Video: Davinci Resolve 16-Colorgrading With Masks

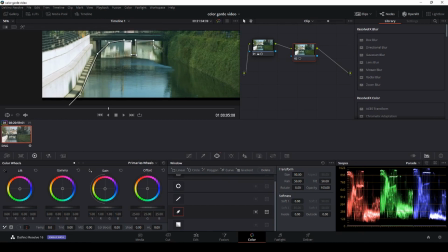[4:07]
And then I'll just kind of make the shape here of the water.
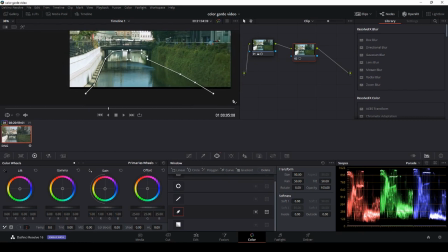[4:15]
Something like this. And zoom out again, and then I'll just close my mask. And then I am simply just going to take the blue color here and drag it in the gain towards the blue.
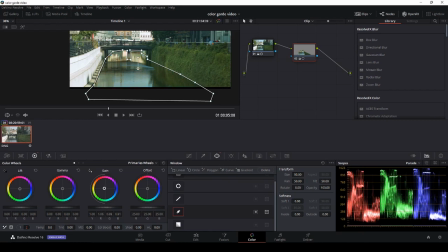[4:34]
And then I'll go, you know, you can make it look a lot of different colors, but if I look at these old photos from this location from way back, the water was not like blue, but more than the green it is now. And we are doing this a bit exaggerated anyways.
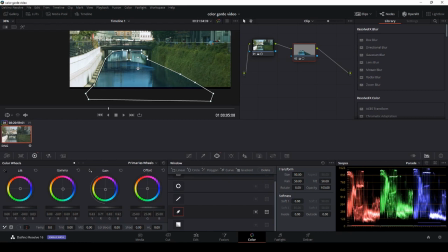[4:53]
So we're just going to, in the gain, going to lift the highlights a bit, and then in the midtones we're going to push that, and the lift we're going to drag that down a bit, and then I'll just do a new note, and I'll just go back to the old note here and take off
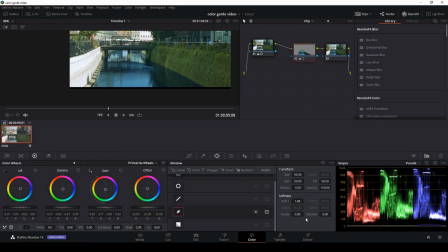[5:13]
the mask properties, and then I am going to soften the just a little bit to make it blur a little bit at the mask, something like this.
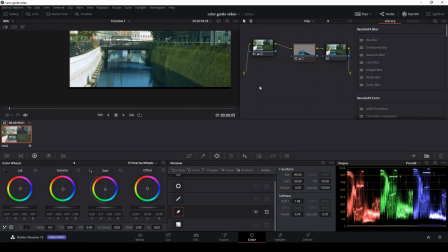[5:33]
Great. Okay. Okay, let's see if we want to do something more to this image.
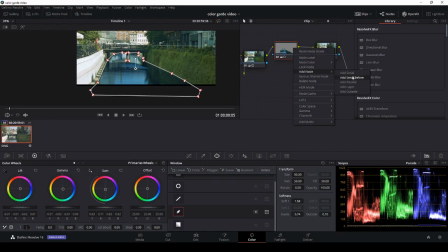[5:49]
Actually, let's add a outside note. So what an outside note is now, if I want to do a correction, which are going to affect everything except my blue water.
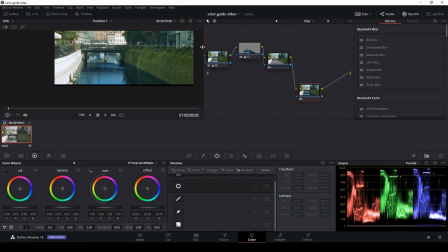[6:03]
So if I wanted to do something, I'm just going to make a little bit of space here. So if I wanted to make something, change something in the image, I could, for instance, use the offset and I'll turn everything up or down.
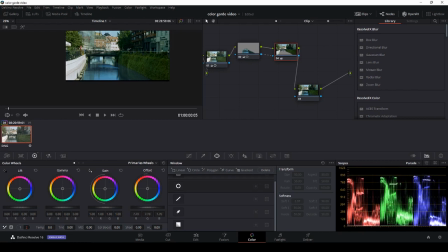[6:19]
Maybe I want to have it a little across the blacks, just a little off everything here. And yeah, something like that. So, and this has not affected the blue water at all. So now I'll just
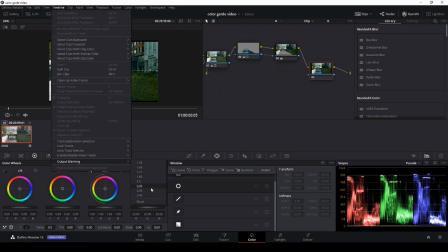[6:41]
show you a little thing. I like to put these output blankings on because it looks like film very fast. So now we have a shot that looks kind of like a film.
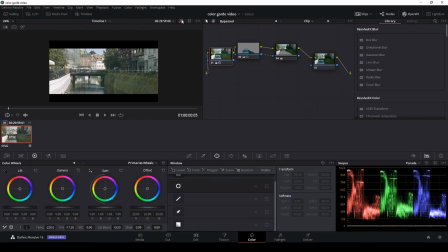[6:54]
So we go from this image to this image.
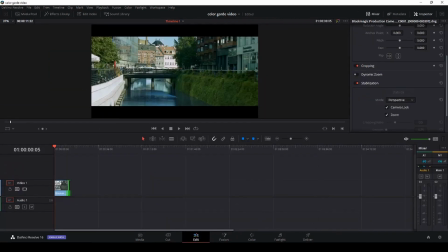[6:58]
And then, of course, we could go back to the edit, and to sell this effect a little bit better, we could just do a super simple camera movement. Let's do some kind of a pan. So let's go to the position, that one. Let's just reset that, wrong one.
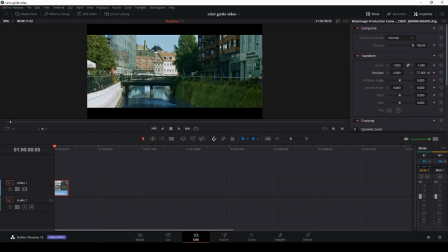[7:15]
And then just do a pan movement. So we're just going to figure out where our border is, and we're going to put in a keyframe, go to the end of the clip, and let's set another keyframe where we wanted to,
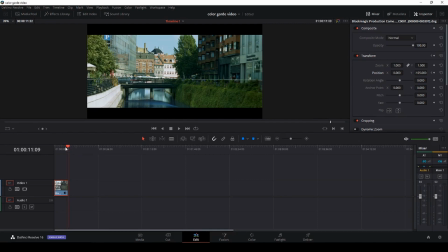[7:32]
let's say when the car is around the bridge, our movement should stop.
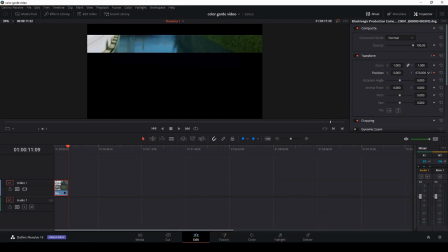[7:38]
And then we wanted to go a little bit down. Whoops, too much. Okay, my mouth is very sensitive for these things.
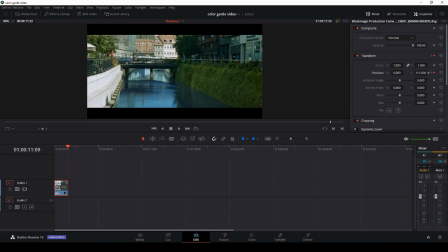[7:46]
So something like this.
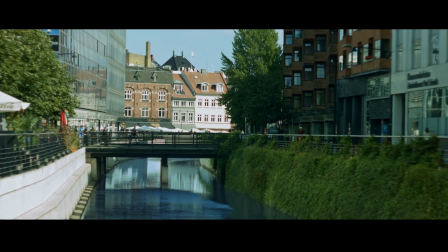[7:47]
So here we have the effect with a pan applied, and it helps selling the effect a little bit.
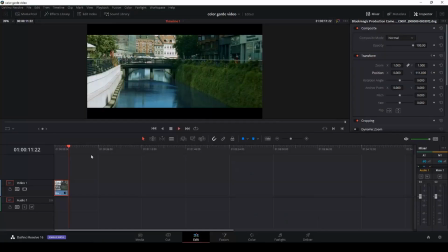[7:56]
The water might be pretty darn blue compared to what it was back in the day, but it looks nice.
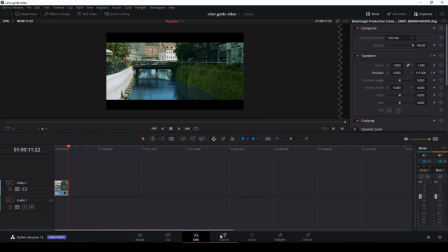[8:05]
It looks not too realistic. Okay.